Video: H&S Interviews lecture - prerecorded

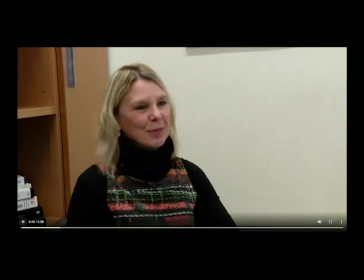24:31 Especially at this time of year, when the Christmas season arrives, they can spend for themselves and their families, but they can also give generously if they choose.
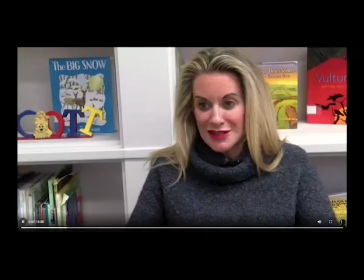24:40 We are trying to get these kids excited.
I would say this is another example where you put the person immediately on the background that they are associated with it's a really it's almost close to you know to what you want but again the camera
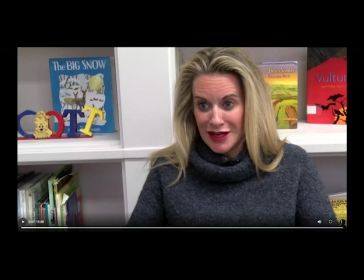24:59 level is too high so we need to get the camera lens down to eye level and we need to take her 10 to 15 feet away from the background or find a different way to shoot that because in this case it's just a distraction we feel right on top of her and
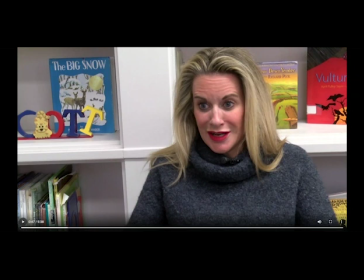25:19 we're looking down on her which is making the audience feel uncomfortable. It's like a power move. And so we wanted it at eye level and move that to a different location.
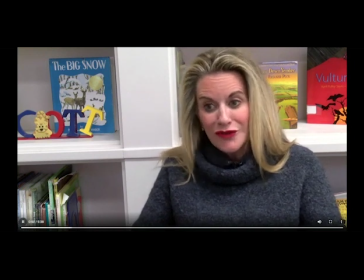25:31 When they're younger than third grade, so hopefully they'll be able to pass third grade.
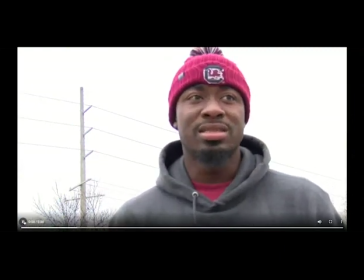25:37 Part of being a good being, a good human being is making...
Okay, so this has a bit of the opposite problem, right? We were interviewing Mr. Lattimore, and we're shooting up at him, right? I know he's tall, but we can pull those tripod legs,
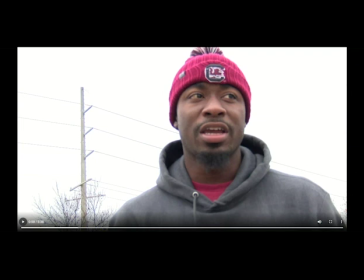25:53 extend them all the way and then pull them in some so that the tripod lifts up a little bit taller to get to eye level. And even if you're short, even if you're five foot, then you can still use the LCD screen to tilt down to you.
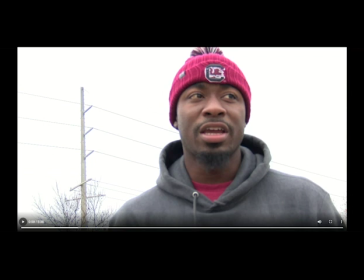26:09 He'll look down at you a little bit, but we don't want to be looking up at him if we can help it. Also, he seems a little soft, and oh my gosh, you know, we're shooting right up into the sky behind him. We're able to see him, we're able to hear him, but it's not an ideal interview.
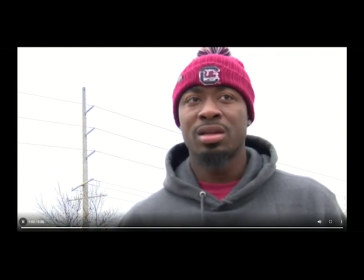26:24 Making sure when you have the opportunity, which you do every single day, give back and be kind to somebody else.
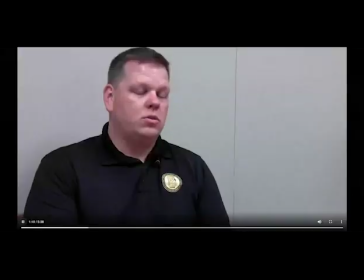26:34 Okay, and then real quick, we're going to talk about location. Again, don't interview this person right up against a background, against a wall, against a window.
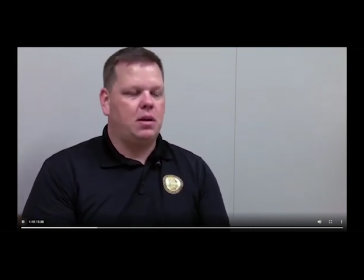26:47 It ranges, there's five different categories depending on people, the size, the population of the building, how big the building is.
Also there's too much looking room, so pan left, tighten up, tilt up just a little bit.
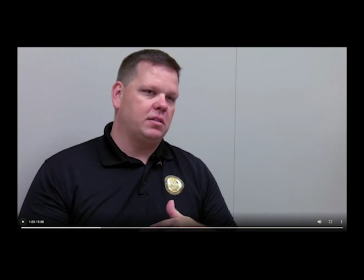27:00 Headroom looks good here, but once you lose some of that looking room, you'll have to readjust.
past incident historical-wise.
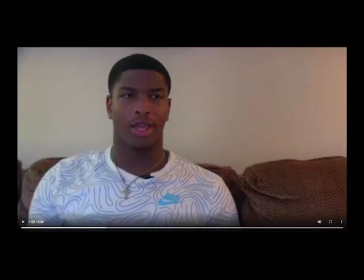27:08 I remember waking up in a hospital.
I understand this gentleman has a couch in his room. Fine. But there's no reason he needs to be sitting on that couch. You notice all of the dominant light is coming in from the left of the screen, and then it's about a half-and-half shot.
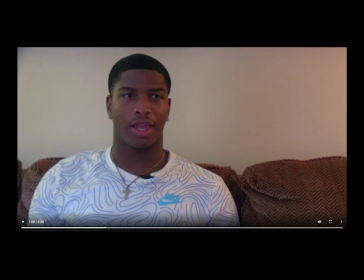27:26 I would much rather you find a kitchen chair, find a chair, put it in front of uh with the with the light coming in from the sliding glass doors or the patio or wherever that's coming in from um turn entirely his whole body sit him on a chair with that light falling on
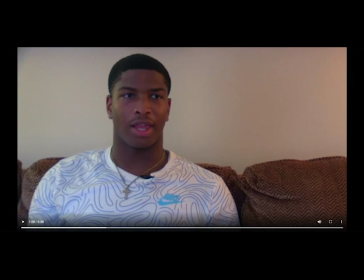27:46 his face with the rest of the apartment in the background don't shoot him up against a wall or a window um it just is a distraction um good mic placement
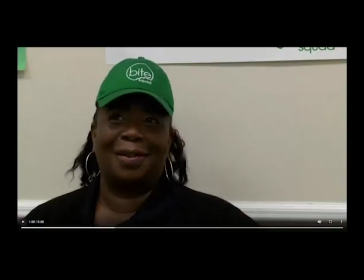28:02 It's just a sign of the times for everyone, whether you're what.
Same thing. I got too much looking room right up against a wall. She's with Bike Squad. Let's take her outside. Let's put her up against a car out in the world.
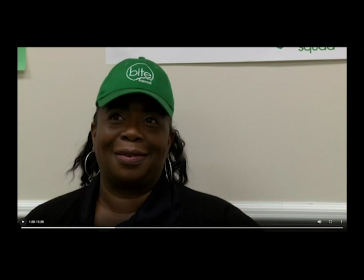28:16 They're delivering. So also because she's a darker skinned female and the background is super light, I feel like the interview on her face could definitely use to iris down, or I'm sorry, iris up so that we can see more of her face,
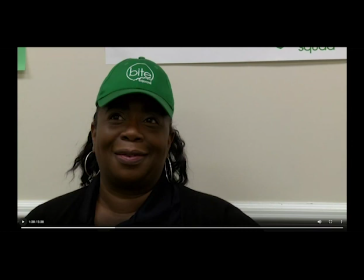28:33 but that's going to make the background darker, or lighter, so we really want to, or lighter, we really want to just take this outside and put it in a different setting.